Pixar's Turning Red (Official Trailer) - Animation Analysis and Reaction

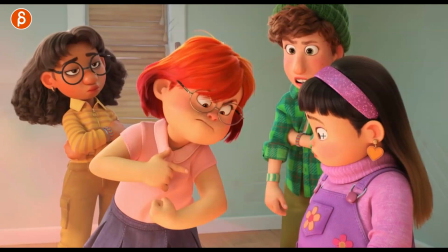She doesn't want to lose focus. I'm reading way too much into this. But I like that choice that it's not a full blink. She doesn't want to lose sight of this. it's great shape there too just everything is really nicely posed out i love that it's underneath the arm they all have like the different like contrast of posing is great in this
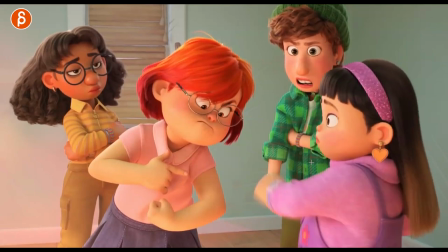love this here when she goes up and there's so much rotation but the head is almost locked but not really it still doesn't feel broken but it's just this
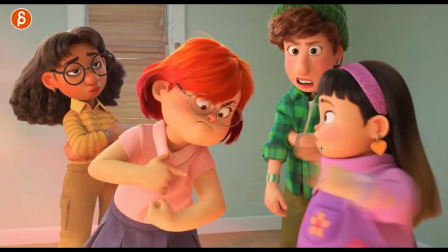this more stylized look and i focus on her look at this i love how the expression is not changing it's like okay this is
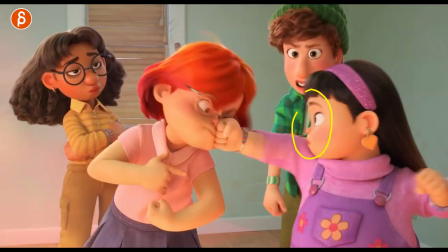normal boom let's do this so great that's great too uh i say great just because i look at this and
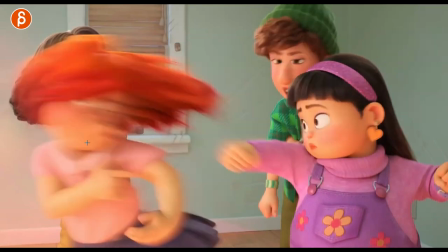go oh man this would be so much fun to just pose out over this couple frames that massive drag
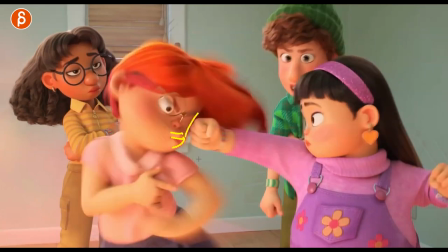that contact it's so good it'd be so much fun to animate but we'll
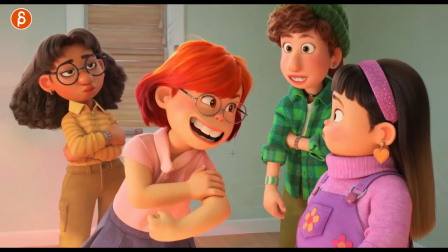watch how long this shot is okay well she does a lot more at the beginning let's watch this yeah
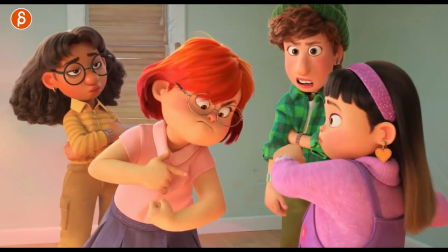it's okay It's a longer shot with multiple characters. But it could just be this, right? It could just be a character looking and punching.
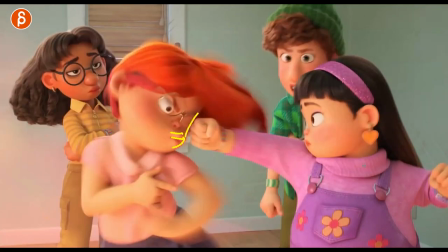And just the mechanics of that. Because even here, you have that rotation of the body and that swing of the arm.
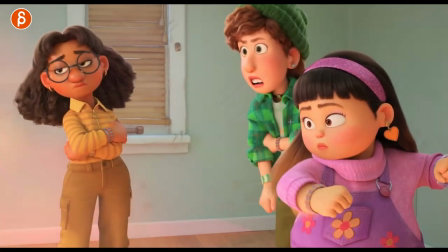And that's still going to affect the head. You can see how the head is not locked. Head comes up with a little bit of relaxation there.
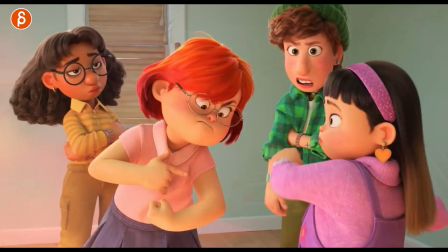Change. A little bit of wobble there. Just a little bit. Watch your nose. It's great.
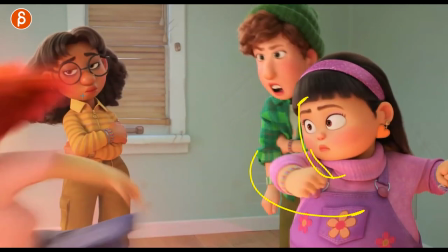Just enough attention to detail can smack her all day. The other thing I was looking at is, what I love is that she gets, bam, knocked off screen.
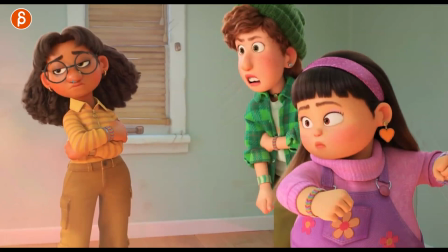But look at her. I mean, not her, all of them. But they all, it's like she falls maybe against the wall and then falls down.
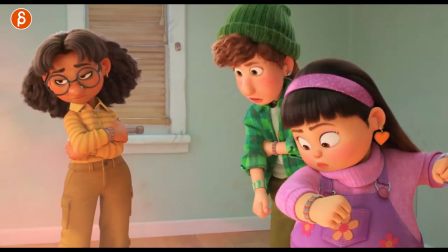But it's all implied through them watching and then watching the other fall. And I love that because it's now about their reaction.
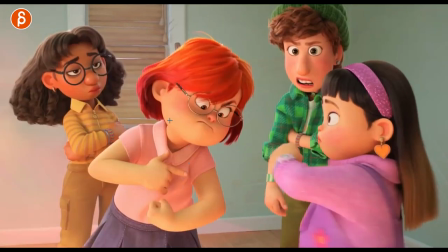In a way, it's a great shot idea where you have your big mechanics, you have contact,
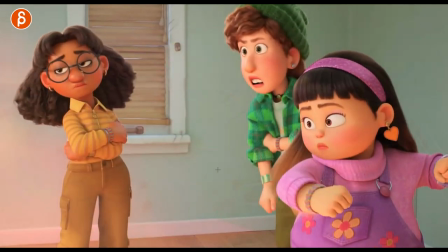you have fun facial expressions, And after that, the object of interest, in a way, is gone.
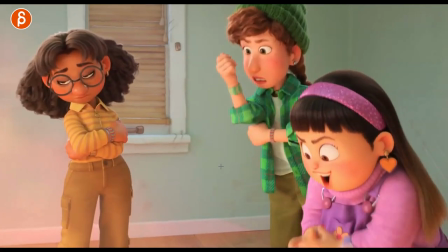And then it's all about them reacting. And you can see, like, the head shake.
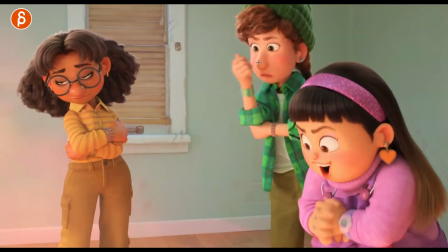She is the light. Look at that. Look at that mouth shape. And her going, mmm. It's cute, too, holding the nose there.
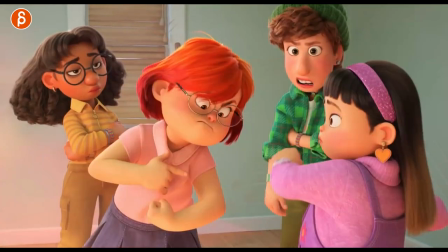Squeezing the fingers. There's so much you can do. I think this is great as a shot idea. This into that.
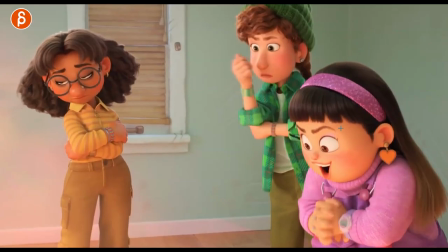Her little bounce of happiness.
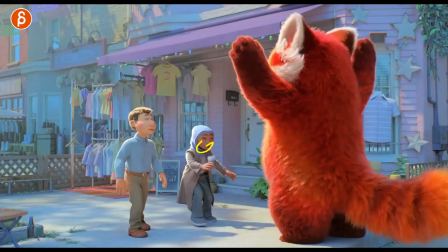oh it's so great again a lot of takes we got a lot of compression and is your patient extension
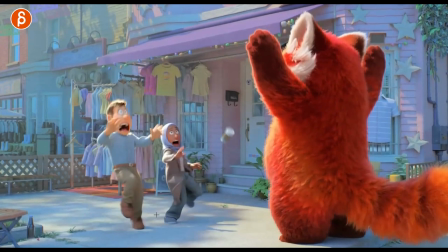love those poses though this is something i was looking at before where it's again attention to detail in terms of feet right he goes back and wants to turn and you got that turn
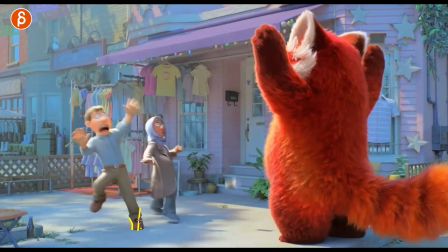in the foot with the pivot but it's not a foot roll activated straight up it has a slight bank to it because it pulled this way that's
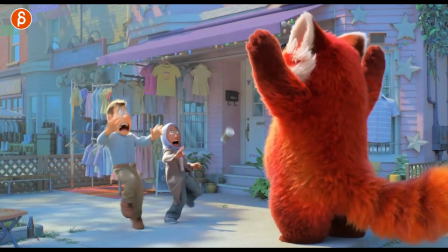something that i would so critique for my students like everywhere you can see how you got the compression in here and then the change already in
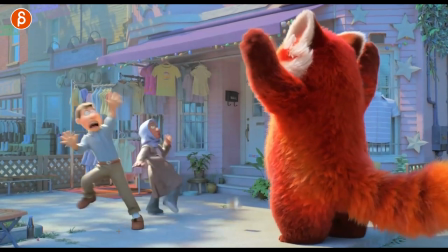that turn
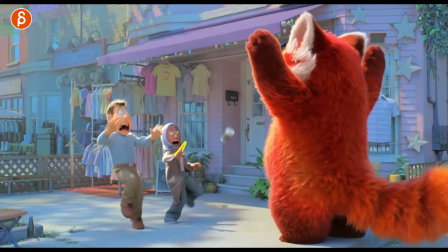that's the stuff you want to really look out for as you animate this you got again clean shapes for the hands yeah well that's the stuff that's really important that again a lot of students don't maybe don't think about just yet because i know this would be really complicated to animate
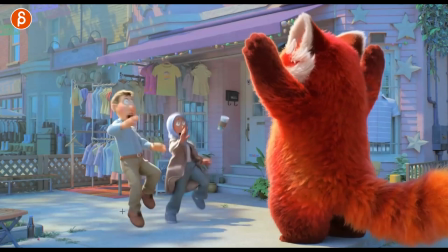in terms of the mechanics but once you're in there and you're done you're doing your polish your polish aspect you gotta think about stuff like that the
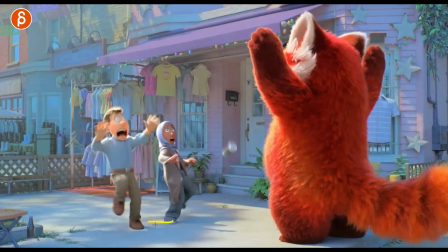pivots and then the the side to side banking so it's not just a channel that's activated where the foot roll just goes up without any you
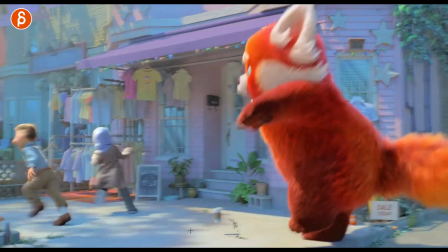know side to side rotation complexities in a way I'm sure someone animated this by hand
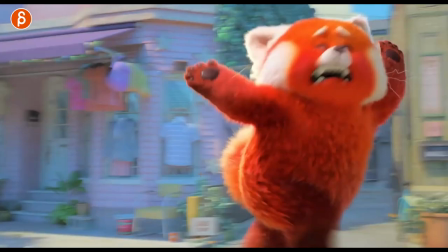I love the the sense of mass here
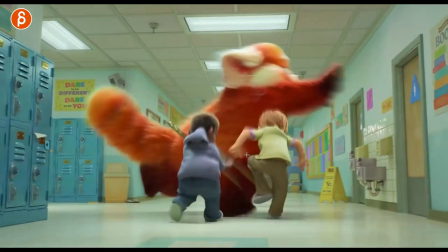with the fur it's great this guy cracked me up too I love that that turn where it goes into
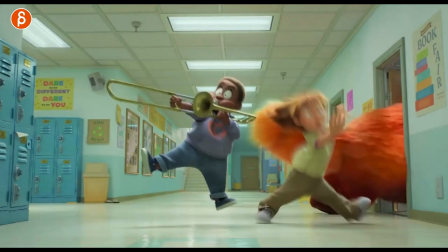that and I love how tries to land but it does that split and then the fall.
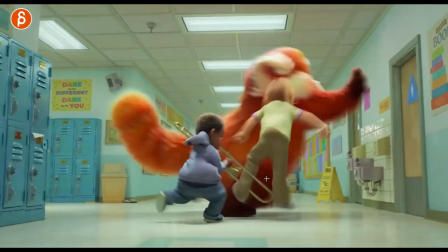The complexities of that turn and fall. Watch her.